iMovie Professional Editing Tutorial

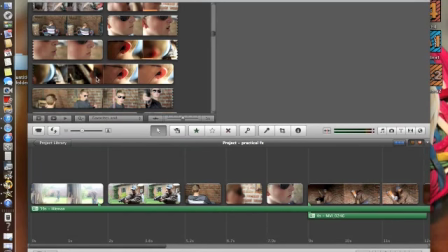Okay, I'm making this tutorial on how to make movies in iMovie. A lot of people think that you really need a really expensive editing software to make good movies, but I've been using iMovie for a long time now, and you can do a lot with it. Okay, let's get started.
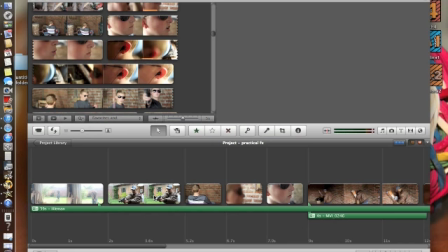One of the things that most people don't know that you can do in iMovie, but it helps your videos look a lot better, is color correcting.
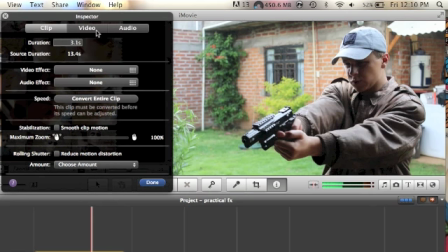And by doing that, we can double click on a clip and go to video, and up here we have all these controls.
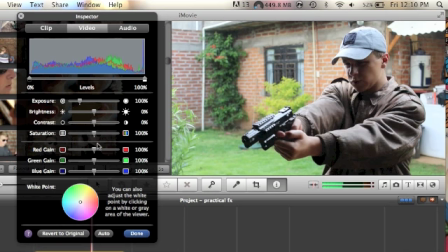They're not the most professional controls, but they are just the simple bare minimum basics that you can use, and you can still get a really great color from it. Okay, so we see in this clip a lot of the green and stuff is kind of washed out and it's whitish and it just doesn't look as good.
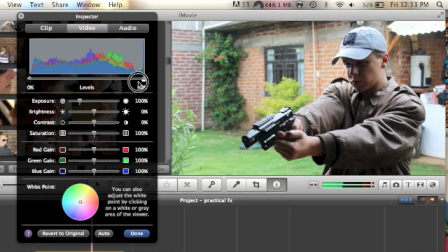So what we do is this would be to lighten it, but you come over here,
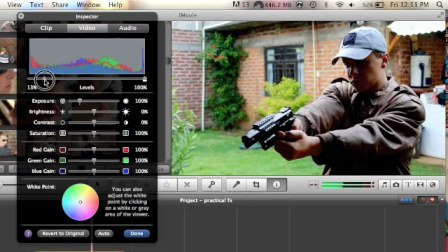and to darken it, you can darken it a little bit, and it makes the greens and stuff pop a little bit.
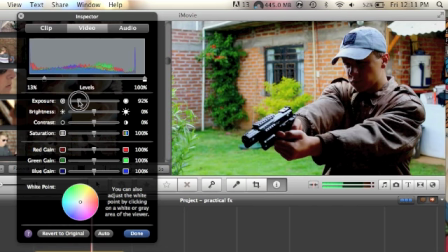And then exposure, you might want to just change that a teeny bit, but really not that much. The brightness, you might want to take down a notch. Most of these controls you don't want to do too much to, but just slight tweaks will make it look a lot better.
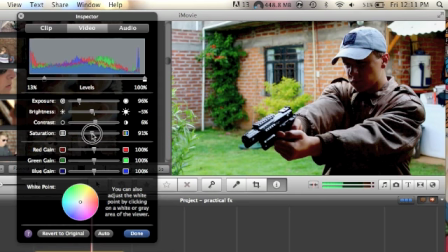So the contrast, we probably just want to put that up a little bit, and the desaturation we want to take down a little bit, and that will give it a more cinematic feel. Now with red and green I don't really do much, but with blue you might want to take it up a little bit, as this is what most movies do.
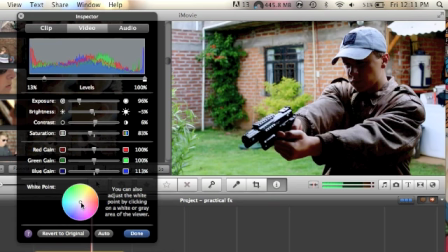You'll see it has more of a cinematic look when you give it a little bit of a bluish tinge. And then down here in the wheel we can move this around and change it to different colors. Now I'm also going to put this on a little bit of a bluish haze. And so now what we can do is, if you want to see what it looked like before,
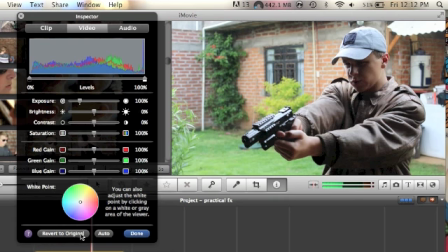you can revert to original, and then by pressing Command Z you can redo it.
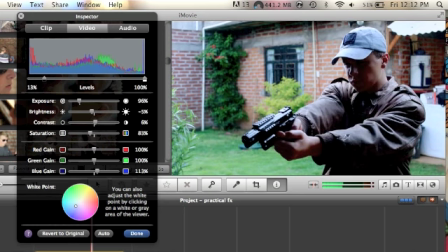So this is what it looks like before, and this is what it looks like after. It just has more of a darker feel.
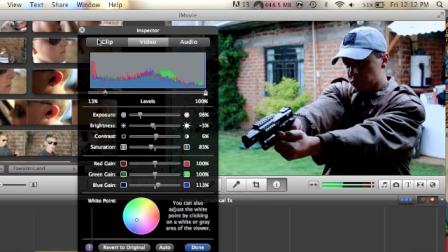And now you can do different color corrections. This is just one because this is an action film.
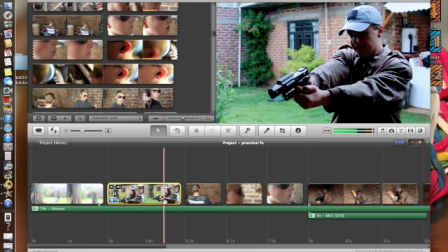I made it a little bit darker, and I put a little bluish tinge on it to give it a more cinematic feel, and desaturated it. But you can just play around with those and see what looks best. Now if you want to have it on all your clips, you go to right click, copy,
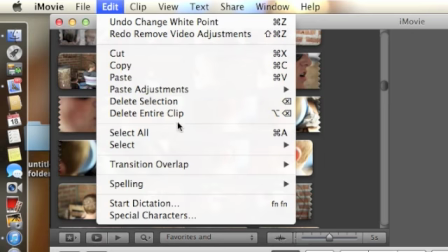and then up to edit and select all, and that'll select all your clips for you. You go back up to edit, and you go to paste adjustments,
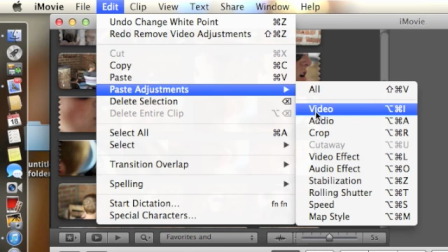and down to video, which that's what we edited. The video you can also do all if you wanted to, but I'm just going to do video now.
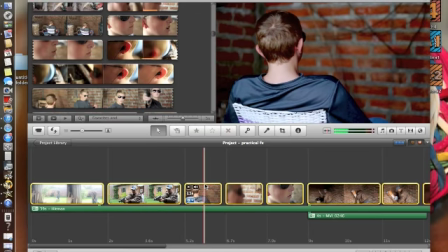And now what we can see is it's on all our clips, and by pressing Command Z we can look like this is what it was before, and then by pressing Command Shift Z we can redo and see it looks a lot better in most of these clips.
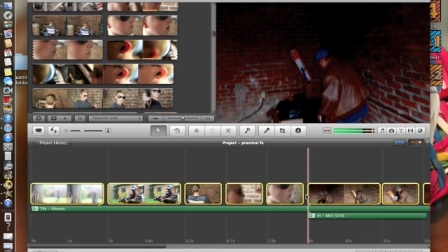And then you can go in, if you need to change some other clips you can, but for the most part that makes it look a lot better.
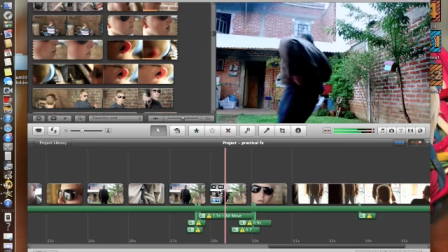And so that's the first tip I wanted to give you guys. The second tip is you really want to have quick cuts.
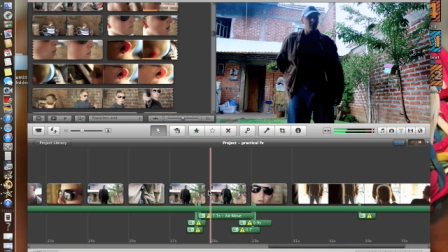A lot of times mark of cheap video is people will make their videos really long and slow,
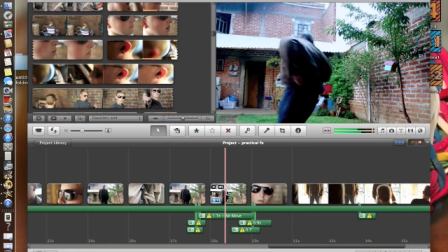and one of the things you can do to make these a lot better is if you have very quick cuts and you cut away and cut quickly,
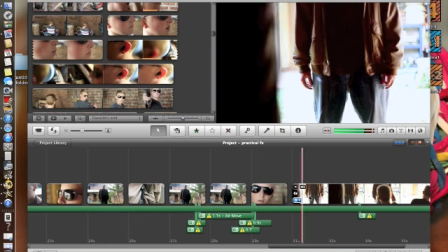it'll make the action or your video just flow along a lot better.
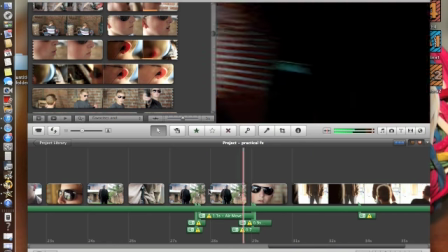And so like right here we can see it cuts away really quickly on this knife throw.
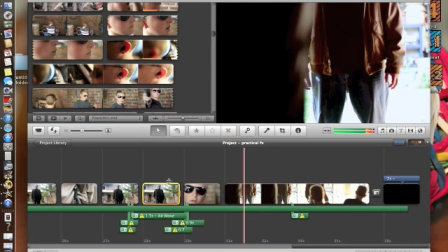The guy throws the knife and it cuts quickly to the guy being hit with the knife, so it conveys the action a lot quicker.
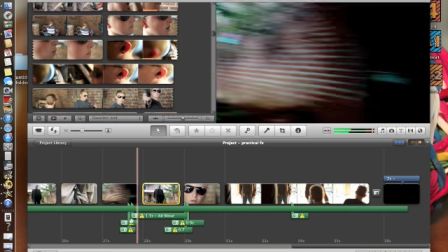So another thing is you want to have good sound effects, which you can find at sweetsoundeffects.com.